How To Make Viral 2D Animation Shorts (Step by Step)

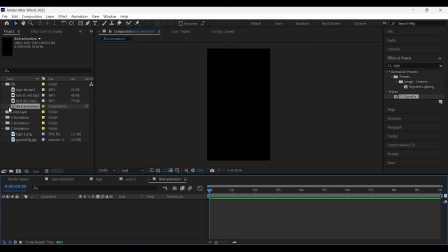254s
First, let's create a new composition and name it Bird Animation. Just a quick note, if you're finding this helpful so far, consider subscribing.
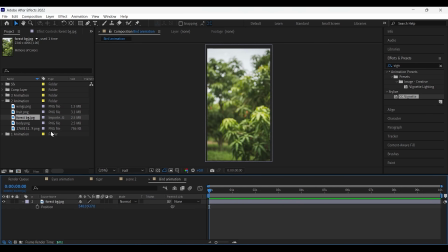261s
Now, let's start by adding the background and fitting it to the frame. Next, add the fruits image and place it in the top right corner of the background.
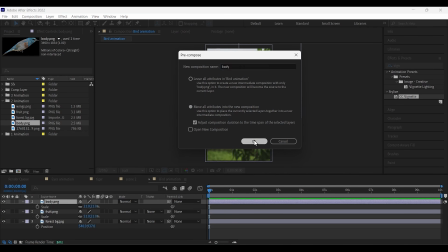270s
Now, drop in the bird image onto the background and pre-compose the layer. Then double-click the pre-comp to open it and place the wings image inside.
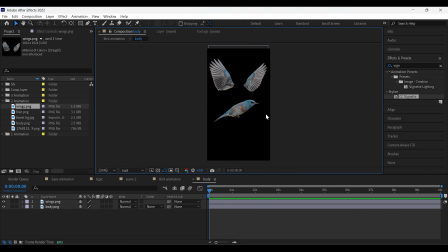278s
I separated the bird's body parts earlier using ChatGPT to make animation easier.
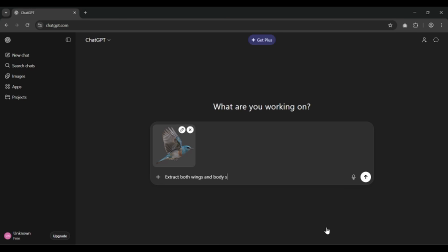283s
You just need to upload the full bird image into ChatGPT and give a simple prompt. Within a few moments, it separates the body parts for you.
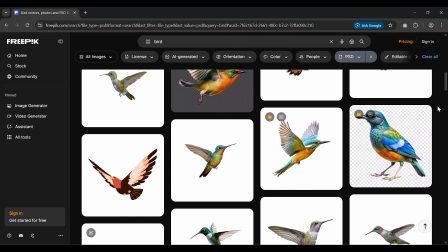290s
You could also use vector files from sites like FreePic, but this method is simpler and faster.
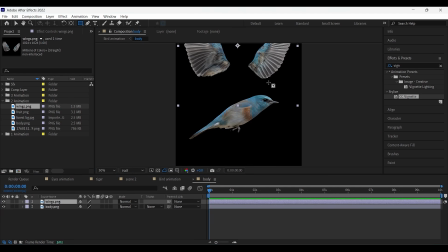295s
Now, select the wing layer and grab the rectangle tool. Draw a mask on the first wing.
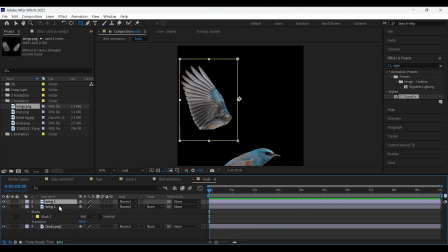300s
Rename this layer right away so it's easy to identify later. Duplicate this layer, remove the mask from the duplicate, and draw a mask on the second wing.
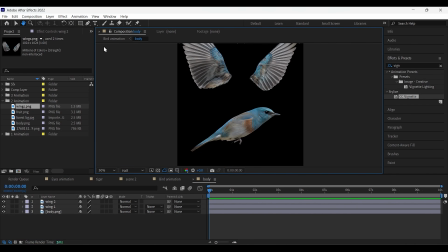309s
Now both wings are on separate layers. Select the anchor point tool and place the anchor point at the corner of each wing.
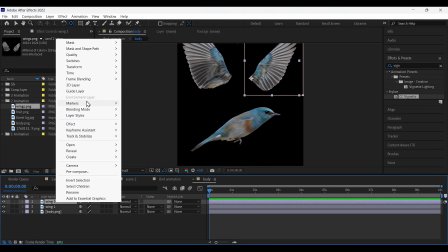315s
For the second wing, right-click, go to Transform, and flip it horizontally.
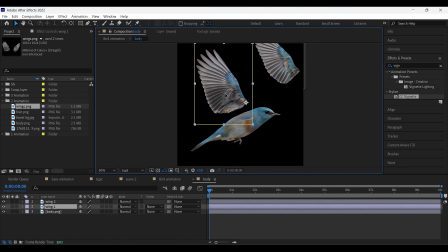319s
Now let's animate the first wing. First, position the wing correctly on the bird's body. Press R to bring up the rotation property. Click the rotation stopwatch to add the first keyframe. Move 4 frames forward and add another keyframe. Now go 2 frames backward, right between the 2 keyframes, and rotate the wing downward.
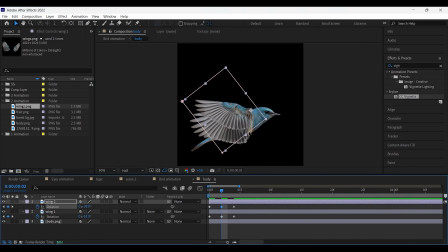336s
Repeat the exact same steps for the second wing. Move the second wing layer behind the bird's body layer. At this point, the wing animation is only a few frames long. Copy-pasting keyframes again and again would take a lot of time, so instead click the rotation stopwatch while holding the Alt key.
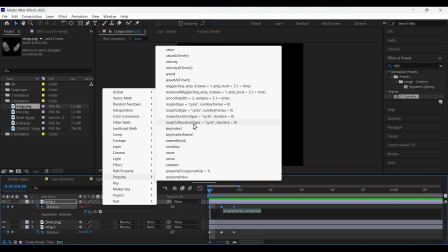354s
Then click the circle icon, go to the property, select the loop out expression, and click anywhere on the screen to apply it.
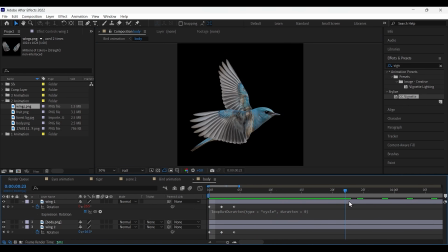361s
Now when you play it, the wing flapping loops automatically across the entire layer. Do the same thing for the second wing. Turn on motion blur to make the movement feel more realistic. To enhance it further, go to Effects Presets, search for Fastbox Blur, and apply it to the wing layer.
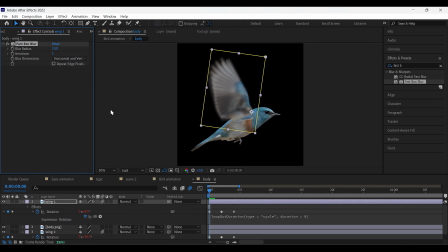378s
Increase the blur radius to around 10 and set iterations to 1. Next, search for Lumetri Color and apply it to the wing layer as well. In basic correction, slightly reduce the whites and lower the saturation to about half.
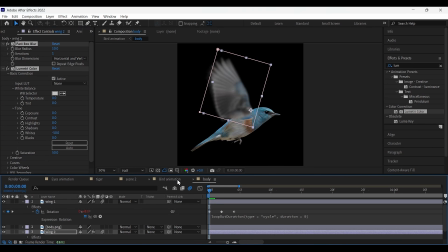391s
Copy both effects and paste them onto the second wing layer. Now the animation starts feeling much better.
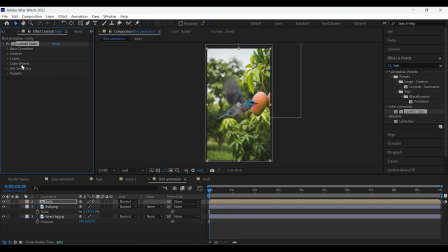399s
To match the bird with the background, apply Lumetri Color to the main bird layer as well.
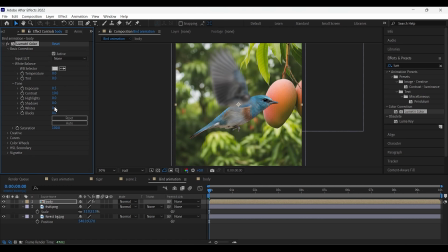403s
Increase the exposure slightly and boost the saturation a bit so the bird blends nicely with the scene.
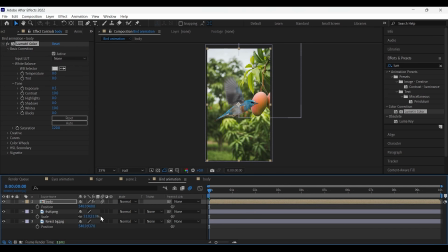409s
Now select the bird layer, press P, and add a position keyframe at the start. Move 20 frames forward, then drag this keyframe forward. Go back to the beginning and move the bird completely out of the frame. Right now, the animation still feels a bit static. To improve this, parent the fruit layer to the background layer.
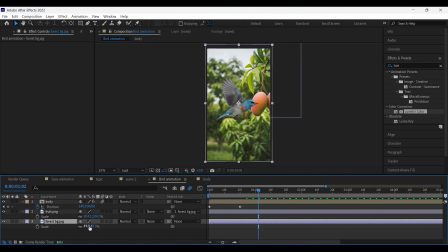428s
Select the background layer, press S, and slightly scale it up. Press P, add a position keyframe at the start, and shift the background a little downward and to the right. Move 20 frames forward and bring the background back to its original position. Now the background moves along with the bird, making the animation feel more alive.
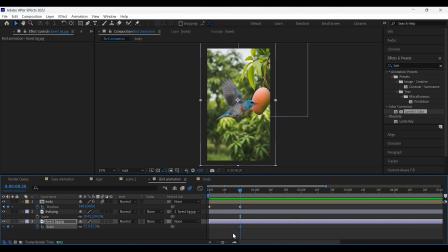446s
Select the background layer again, press S, and add a scale keyframe near the end of the animation. Move a little forward and slightly increase the scale so there's constant motion in the scene.
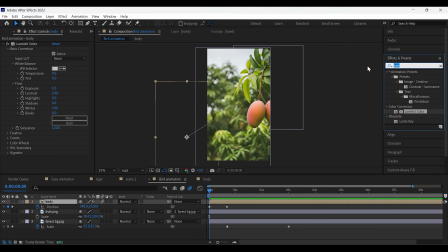457s
Now, one important thing I almost forgot. Go to Effects Presets, search for Wiggle Position, and apply it to the bird layer.
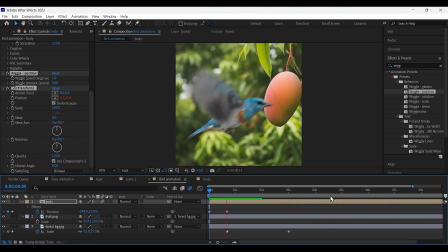465s
Now, when you play the animation, the bird's body moves slightly with the wings.
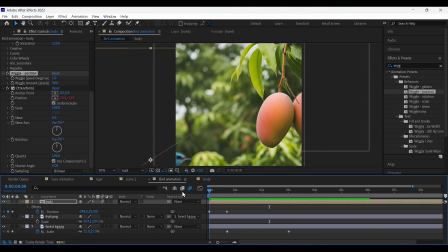469s
You can increase the wiggle speed if you want faster movement, but the default settings work well here.
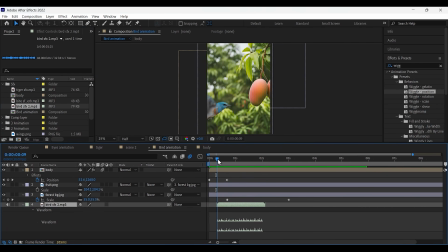474s
Next, add a bird wing flapping sound and sync it with the animation. Now, the final bird animation is ready.
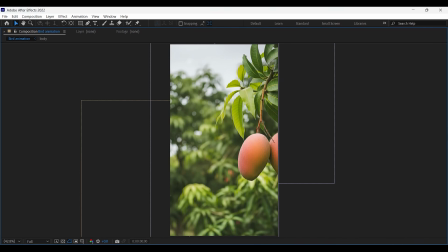481s
Let's watch it in full screen.
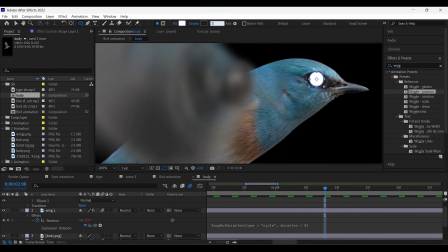485s
One last thing, the eyes still need to be drawn, so I'll add them real quick. The process is exactly the same as the tiger eye animation we did earlier.
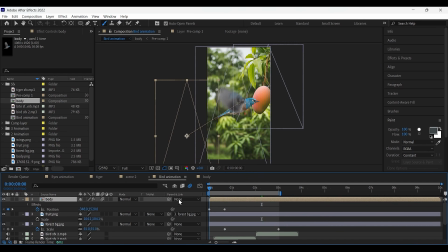494s
Now, let's watch how it all comes together.